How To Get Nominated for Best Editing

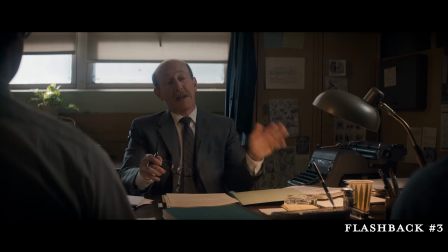12:12 It's a pretty impressive feat, and these choices move us deftly and quickly through a complicated story with a lot of different moving pieces, all while keeping up with the breakneck clip of Sorkin's dialogue.
Is there anybody there?
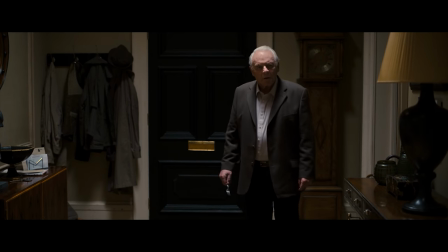12:28 If The Trial of the Chicago 7 trusts its audience with its narrative, The Father places immense faith in its audience.
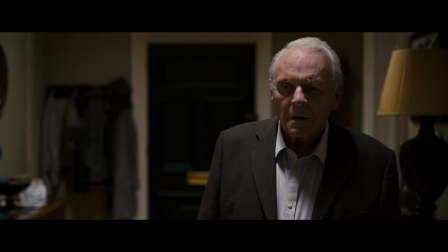12:37 The Father is a 97-minute film that feels much longer. It has a narrative that often leaves you confused about what's really happening, but this is entirely intentional.
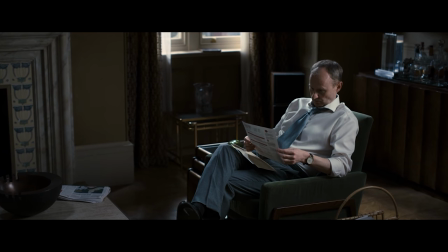12:51 Everything all right? Who are you? Sorry?
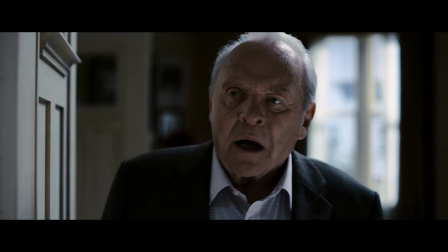12:56 Who are you?
The film is attempting to put you inside the experience of a man with dementia. It does this by carefully managing and manipulating the information that the audience has access to, with most of what's really going on in the larger plot merely hinted at.
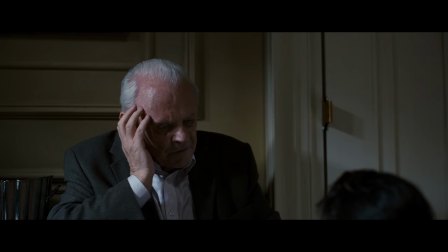13:12 Your husband. Who? Your husband. What husband?
This is a delicate balance. Too much confusion and the audience could get annoyed or frustrated and not enough and the film's concept doesn't sell as hard and the story doesn't have as much impact. Look at how this scene withholds information from us with a well-placed cut.
Anne, you're going to have to what?
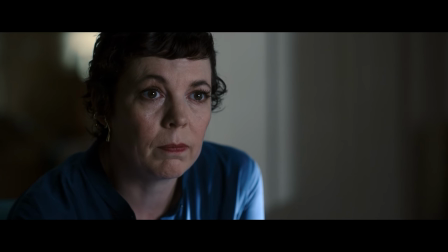while simultaneously emphasizing the importance of the information we don't get to hear with the same cut. There are two elements of this film that are very important, the passage of time and the location as a character.
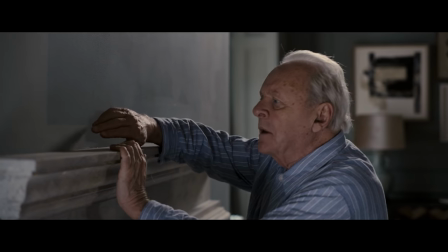13:55 And editor Yorgos Lampronos deftly manages both of these elements in the edit.
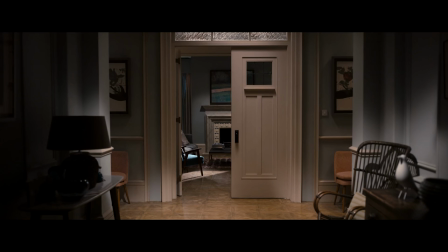14:01 He uses a rhythm of editing and pattern of shots to establish both the location, and to show that time is passing. The payoff here I can't talk about because it spoiled the film, but it's powerful, and it wouldn't be as effective if those moments weren't as precisely edited.
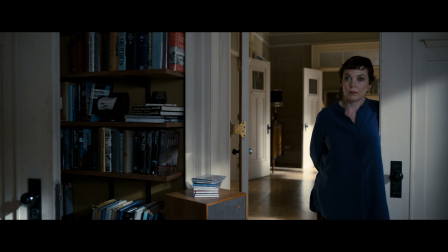14:20 The editing here is quite masterful and subtle in a way that I think is a little unusual for an Academy Best Editing nomination. Sometimes a restrained but precise hand is better than a bold and stylistic approach to editing. Speaking of bold and stylistic approaches, Promising Young Woman has a very specific energy and tone that is important to the story. The energy and the tone aren't just stylistic elements, they're critical to what the film is trying to say.
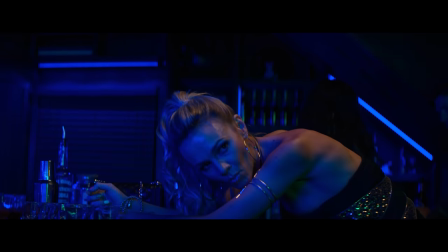14:56 Quantifying a film's energy and tone and where it comes from is difficult to do. Here are the set design, performances, camera movement, sound,
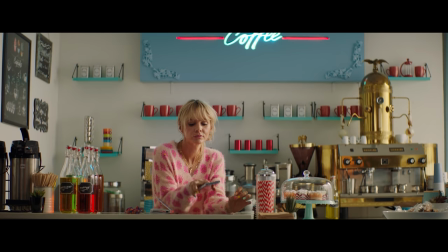15:04 music, and most importantly for us, editing all work together to create this energy.
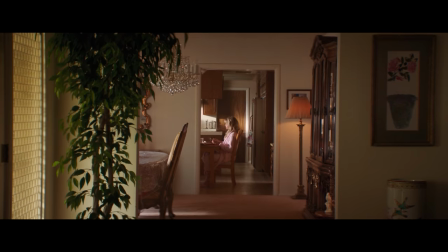15:10 Pacing is maybe one of the most important elements of energy in a film, and pacing is primarily controlled by editing. Look at how the rhythm of the music and the edit works together to seamlessly transition us between three locations.
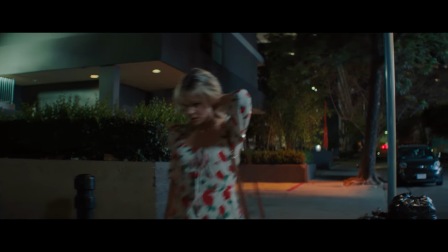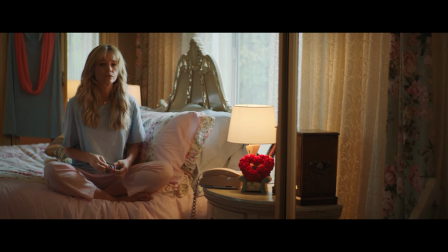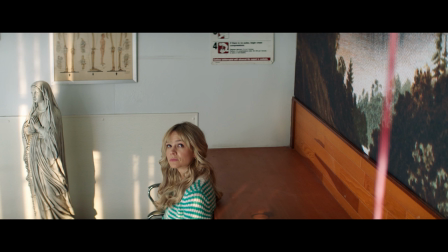Sometimes it's the lead-in of the dialogue carrying us into the next scene without dropping the pace. and sometimes it's even the foley and the sound design making the cuts feel more abrupt,
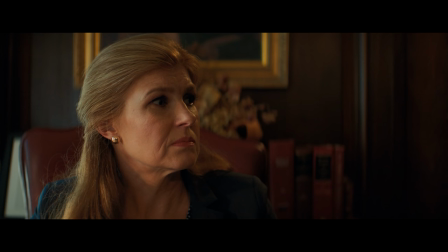signifying not just a change in location or scene, but a more significant change in the character or the story.